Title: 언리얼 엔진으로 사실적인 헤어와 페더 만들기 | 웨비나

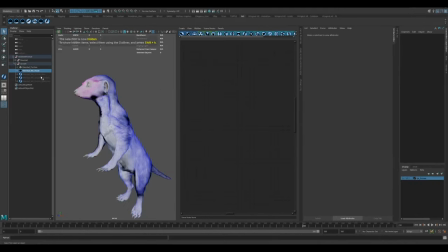(11:50)
When we have the guides in a good place we can generate the actual strands.
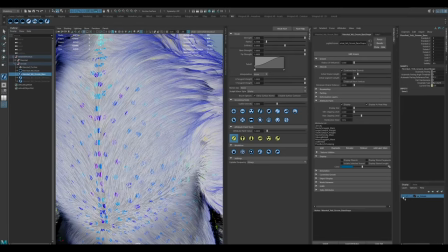(11:54)
From there we add several layers of clumping and noise and then spend a lot of time painting in those attributes to create
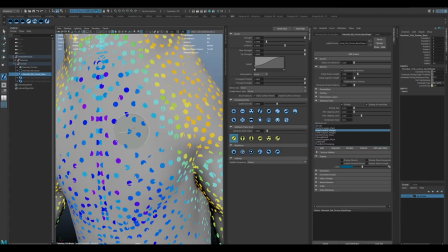(12:00)
variation in those main structures depending on where we see more or less of that textual breakup in the reference.
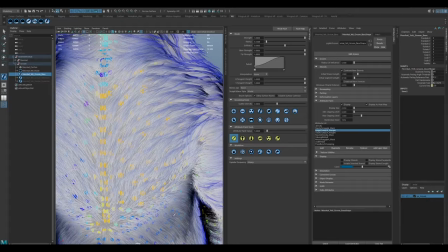(12:07)
As you can see in the chest and belly area it's shorter and smoother on the back it's longer and has that layered structure
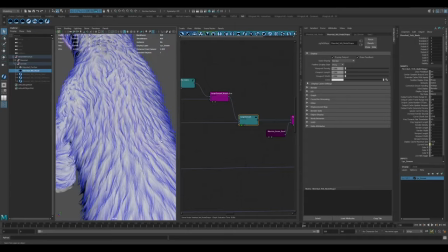(12:13)
with a bit more clumping we also get that tighter bunched up clumping through the lower belly where the direction changes
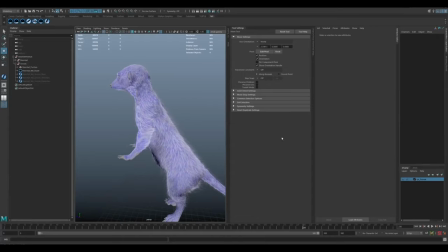(12:21)
so i'll just quickly show you how the attribute painting works as it's quite an important thing if i just hide the groom and show the base
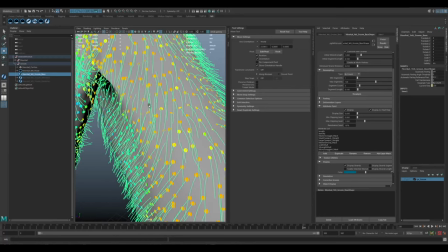(12:29)
guide curves you'll see that the each guide curve also has an attribute value at the bottom of it.
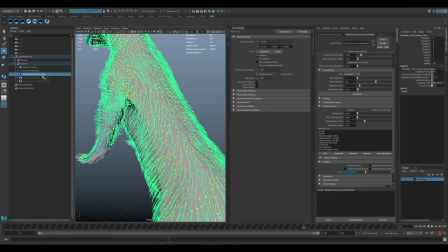(12:39)
You don't have to necessarily have the two connected, you can create a separate groom node that is just for attribute paintings, but in my case I've got so many curves I just kind of use the same groom node.
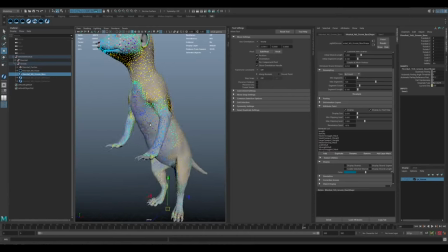(12:53)
But if I hide the strands you'll see there's a bunch of colored dots on it and that basically defines a value for a certain attribute like the clumping or the noise for example. I think it goes from dark purple to orange and that's basically zero to one.
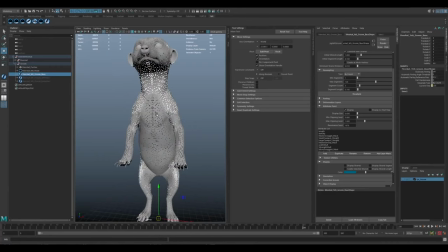(13:13)
If I turn the heat map off you can see black means the effect is nothing and one mean the effect is at 100% based on what you've defined in the node graph. So it's a bit easier to see with the heat map on.
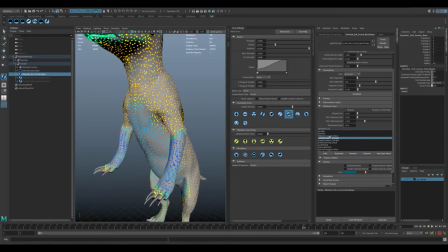(13:30)
So if I click on some of these you'll see for example that's the small clumps weight.
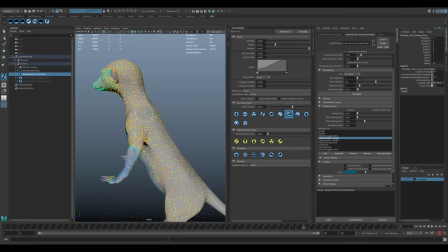(13:37)
So in this case I've got a lot of small clumping through the back.
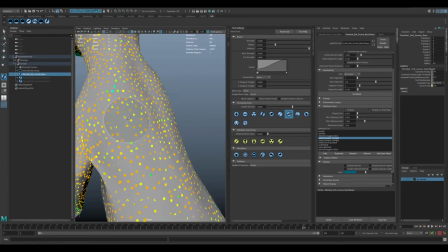(13:43)
You can see a little bit of variation through there and that's what I was kind of talking about getting that break up. So we see the green and the lighter greens, the yellows, the oranges,
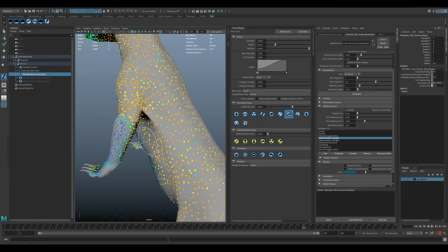(13:53)
that's the variation and how much and how how intense that effect is from those
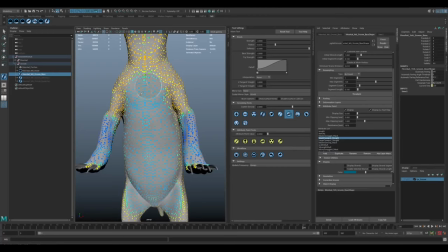(13:58)
small clumps and then I've got much less through the belly much less through the arms
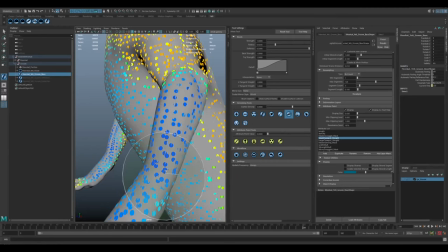(14:03)
where we saw that smoother uh smoother fur so if I go through the attribute list here you've got that master scraggle I've got it pretty much everywhere there's a bit of variation
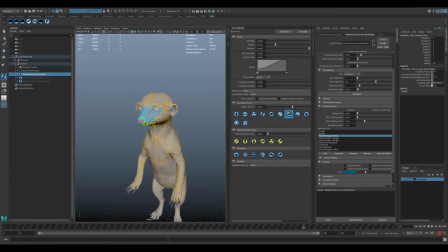(14:17)
in the master scraggle node but it applies almost everywhere except for those really short fine hairs on and around the face. Small clumps, some variation across the whole body, even where it's mostly applied across the back there's a little bit of variation there. Large clumps, same thing. Master density, I've got a little bit of change in a couple of areas.
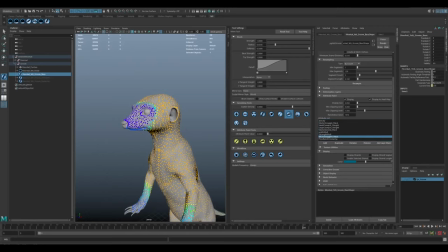(14:45)
micro scraggle, much less scraggle through the face.
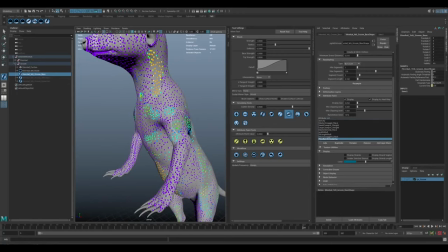(14:51)
So yeah, just kind of the bunching, the flow bunching, that was something that we really identified in the reference. So it's highly applied through the neck area, obviously through that center line.
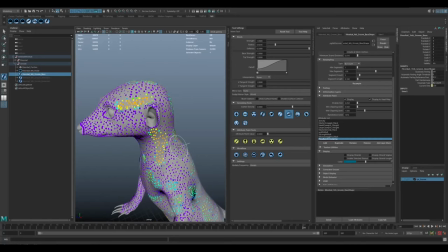(15:03)
There's a bit on the eyebrow area and then just a couple of random spots,
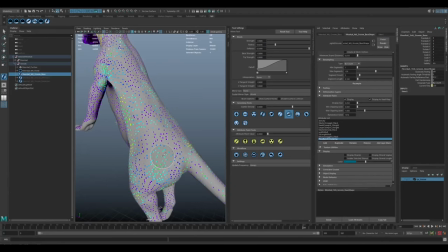(15:07)
like just manually painting in several random spots just to give that clumping more variation and I think that's just pulling the clumps tighter so you don't see the whole leg through here having the same looking clumps. You've got these patches where it's a little bit more a little bit less.
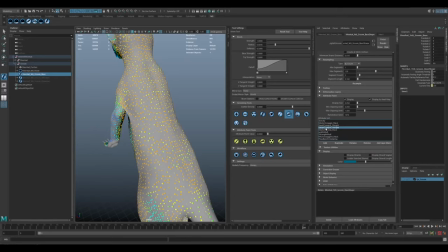(15:25)
So I'll actually do a quick I guess a really exaggerated example of how that works is we saw all the clumping on the back so if I just click on the small clumps set the value to zero it's on zero
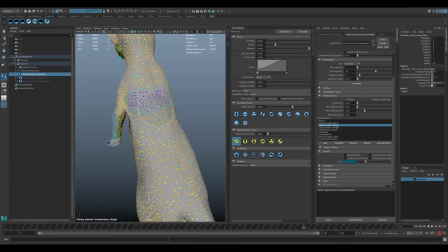(15:39)
then just paint out all of that through here quickly same thing for the large clumps we'll just paint that all out so you can really see how that works so
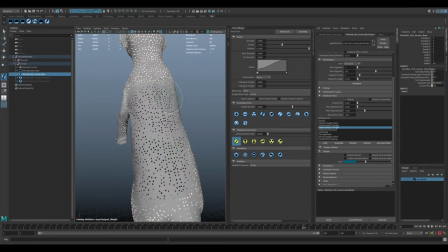(15:56)
if we go back to heatmap off black so basically the effect of the small clumps and the large clumps is nothing in those areas and then if i turn the groom back on we can see that it's basically removed almost all of the clumping through the back
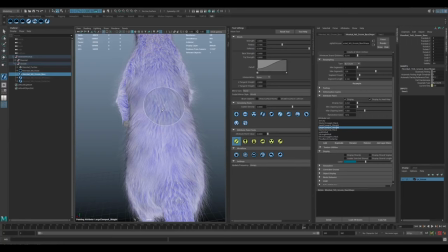(16:13)
there it's very smooth so i hadn't entirely clipped where you see some of that clumping but you get the
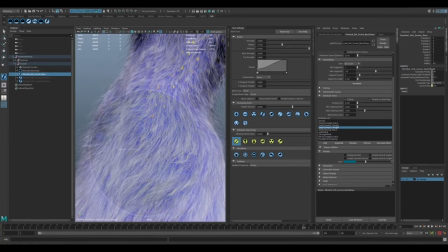(16:18)
idea that's kind of up here's what it looked like
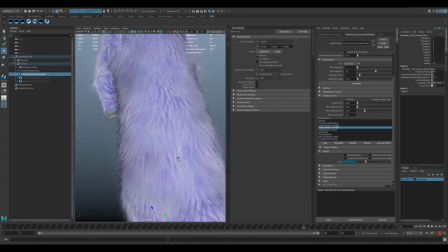(16:23)
and then as you paint those values you change the effect of that on it and
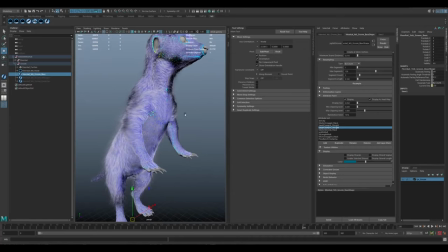(16:28)
that's basically what's been happening over the whole body just to create all that variation and uniqueness
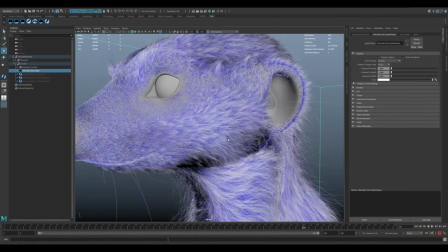(16:34)
up on the face you can see that there's quite a bit of variation in how the clumping is done up here
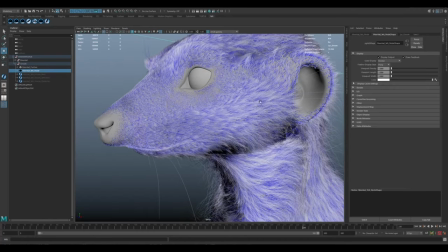(16:39)
so you can see on the cheek where it's a bit longer towards the back of the cheek you've got some clumping there as it transitions
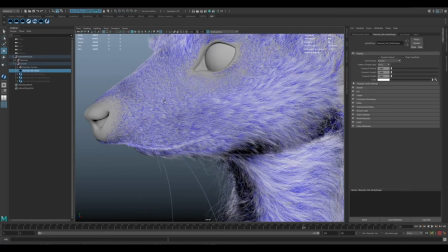(16:48)
forward towards the nose you have a little bit less of that starts to loosen up starts to get a bit shorter and then it changes direction
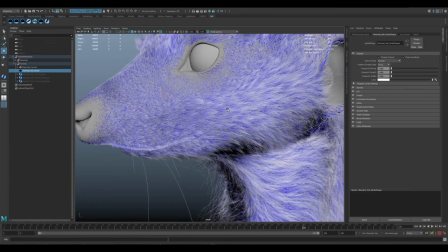(16:59)
through the mouth area and up onto the nose bridge within the clumps themselves there's quite a bit of variation.
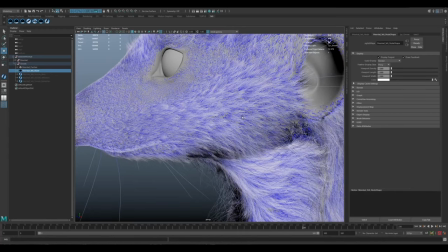(17:07)
I think the scroom as a whole actually only has three clump nodes and each of those nodes has a little bit of variation in how the clump's done and its radius, it's how tight it's clumping, where it's clumping along the strand from towards the tip to the base.
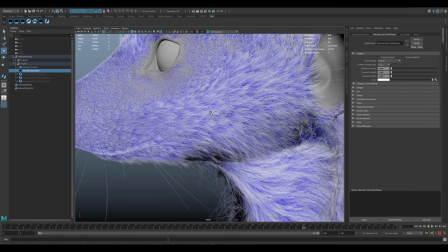(17:26)
So combining those three together you can kind of get like some larger clumps that are a bit more broken up towards the end you can see some of the smaller sub clumping that happens inside the larger clumps
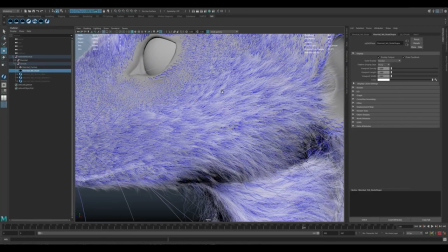(17:39)
you have a few that are a bit tighter more pinched up and all that variation is coming from the painted
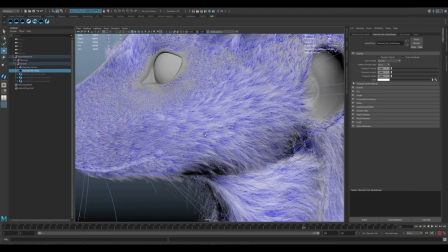(17:47)
attribute maps so you paint a little bit more of the larger clumps a little bit less of the large a little bit more of the tighter clumps and then overall you get a
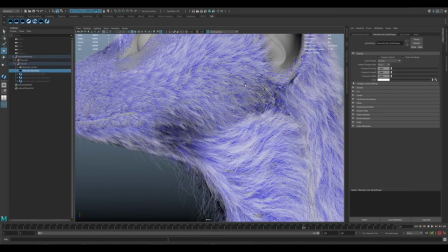(17:55)
lot more variation you can see as it comes down and transitions towards the next some of this is a bit softer where it might be rubbing against the neck fur as well.
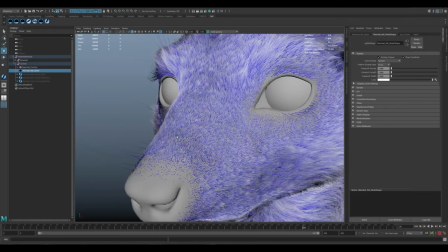(18:07)
Over here towards the shorter hair you have very little clumping because it's all just very short hair.
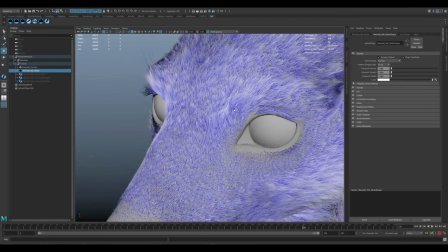(18:12)
It's pushed along along one direction. Up on the brow line where it's a little bit longer again you see some of those clump shapes.
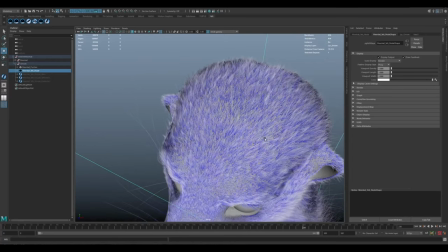(18:23)
Through the hair, head, top of the head, it's still quite uniform and it's uniform in the reference as well but it's all not exactly the same so you can see here's like a small tuft that's a bit different here's some shorter ones here's some more tufted ones like there's just enough variation in
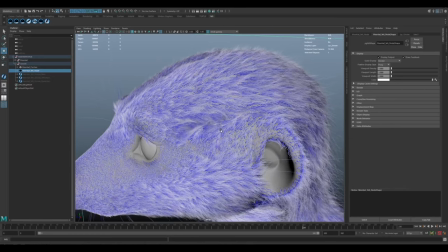(18:41)
there that doesn't all look exactly the same even though it's
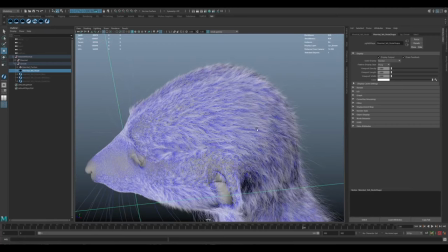(18:45)
actually quite a smooth surface over the head and then down through
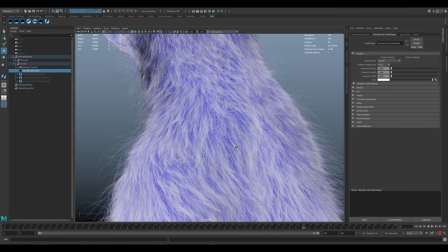(18:50)
the neck same thing sort of happens and then towards the back where it's a lot
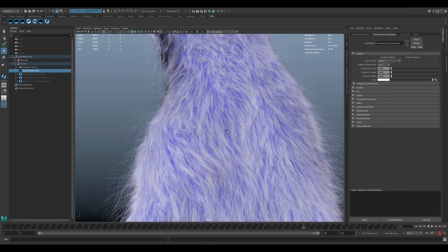(18:54)
longer you can see some of those variations in the direction that we did in the um in the guy curves so you can see there's some longer ones through here as it wraps around uh through here is a bit of a shape
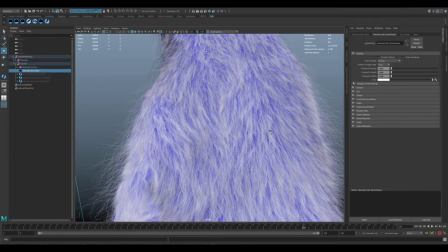(19:08)
change just that variation and break up and then the thicker clumps smaller clumps
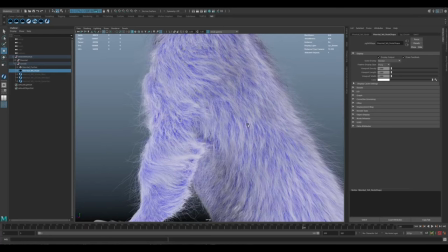(19:13)
all that just adds to the the realism of it you can see
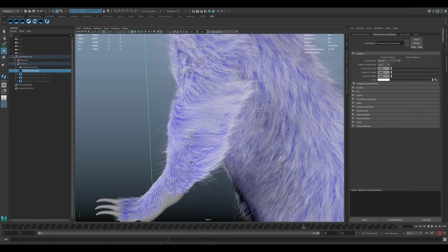(19:18)
through the the arms it's quite distinct as well it's actually bit smoother through there and it gets longer as it goes up towards the elbow.
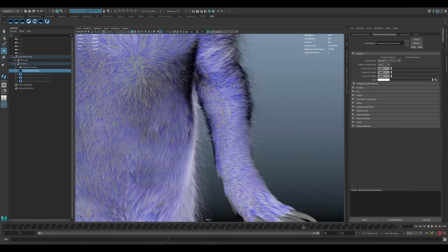(19:28)
You've got a distinct part line through where the forearms are which is breaking off to the side and wrapping around and then it's a little bit shorter on the inside as well.